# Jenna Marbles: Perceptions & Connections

Hello there friends, and welcome. Alright, I gotta go. What?
Jenna Marbles has been one of YouTube's golden girls from the beginning. Her ability to make any fan feel a direct one-to-one connection as she welcomes millions into her home every Wednesday is due in part to a combination of her warm personality mixed with her funny, filterless, and realistic outlook on all of life's problems. But the intimate bond we form with the star is influenced beyond these details, and aided by additional elements that often go unnoticed by the average eye. Production variables such as framing, camera angle, video resolution, and degree of professionalism, combined with the ways in which Jenna Marbles presents herself to her audience, are also major components that affect her viewer's perception and their perceived relationship with the star. This concept of bringing awareness to how the manipulation of particular production variables may subtly influence our perception of people, places, and events when watching television, film, or YouTube videos derives from one of Joshua Meyers' three approaches for understanding and studying media.
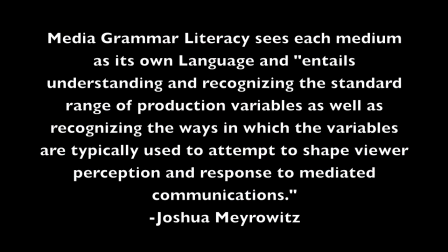1:10 The Media-Grammar-Literacy approach. This approach sees each medium as its own language and entails understanding and recognizing the standard range of production variables, as well as recognizing the ways in which the variables are typically used to attempt to shape viewer perception in response to mediated communications. Although YouTube as a medium utilizes variables that are often quite different from television and film, in addition to his approaches for understanding media, Meyerowitz's exploration of the relevance of interpersonal behavior codes to television can be applied to YouTube videos as well.
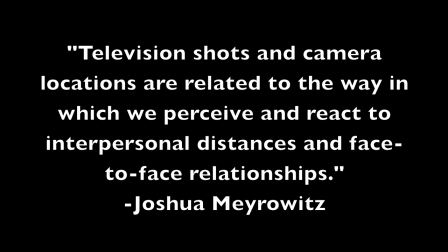1:46 Meyerowitz argues, television shots and camera locations are related to the way in which we perceive and react to interpersonal distances and face-to-face relationships. By building upon the theories of Edward Hall, Meyerowitz created his concept of paraproxemics. Hall's theory of proxemics explains how our relationships with others can be defined by our choice to use a certain spatial distance with specific people. The concept of paraproxemics suggests, in a particular shot,
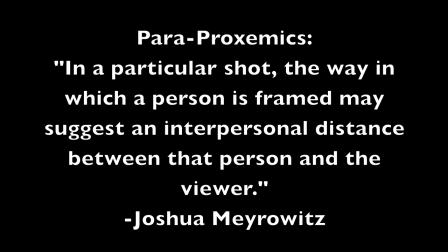2:15 the way in which a person is framed may suggest an interpersonal distance between that person and the viewer.
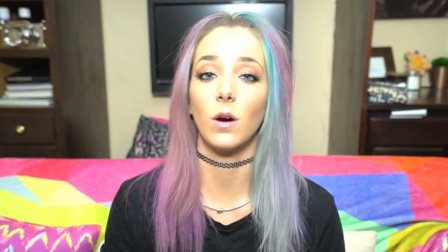2:21 Like most YouTube vloggers, Jenna Marbles utilizes certain framing techniques that contribute to the sense of closeness her viewers feel with the star.
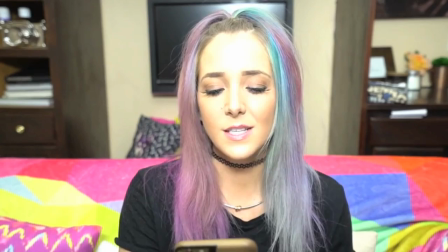2:28 By framing herself somewhere between a close-up and a medium shot, while her camera remains in the same position throughout the video, she allows her viewer to continually sense an intimate physical distance while being just far enough away where they won't feel intimidated or uncomfortable. By utilizing this distance, it allows her viewers to sense a paraproxamic relationship with Jenna Marbles, that of a friend or a best friend,
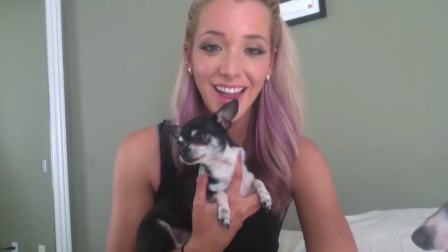2:49 and the feeling that they're Skyping or sitting across the table from one another having a conversation. Her use of camera angle, in addition to the use of framing, enforces the perceived friendship and connection that viewers feel.
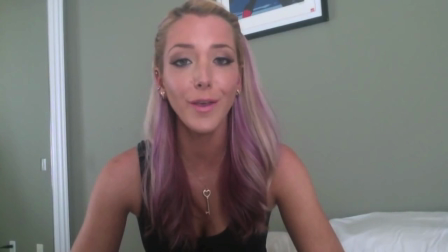2:58 By strategically positioning her camera at eye level, it suggests a peer status to her viewers, who can then sense as though she is just like them and further connect with the star. Although Meyerowitz explains that the content of the video doesn't necessarily impact viewer perception,
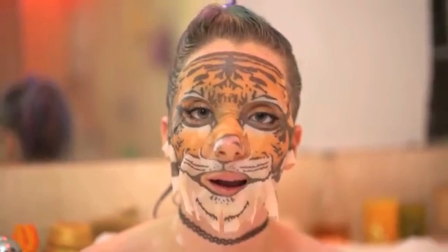3:12 by producing content that is relatable, humorous, and incredibly candid, combined with her use of a fairly close-up, stable, and eye-level shot, that little friendship that is felt by the intimate distance is intensified by the content she discusses with her viewers.
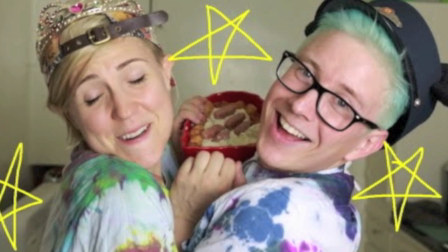3:25 In terms of professionalism, the degree of amateur production that Jenna Marbles has maintained since her start adds a level of authenticity to her videos. While most YouTubers began their YouTube careers as amateur content producers, many have made the decision to improve upon production variables such as video resolution and editing in order to produce more professional, polished videos. This can often come across to viewers as less genuine, more commercialized, and less relatable,
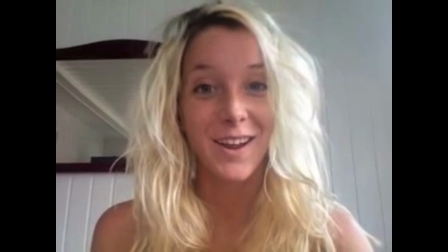3:49 which in turn can affect the close proxemic relationship that had been formed previously with the star.
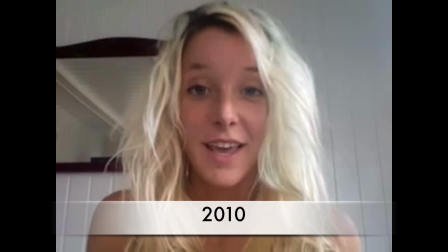3:55 However, Jenna Marbles has been able to improve upon production variables over the last six years without losing her sense of amateur authenticity,
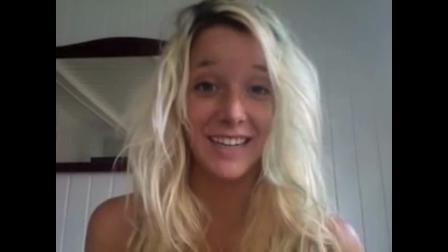4:02 allowing her viewers to hold a consistent perception of their relationship.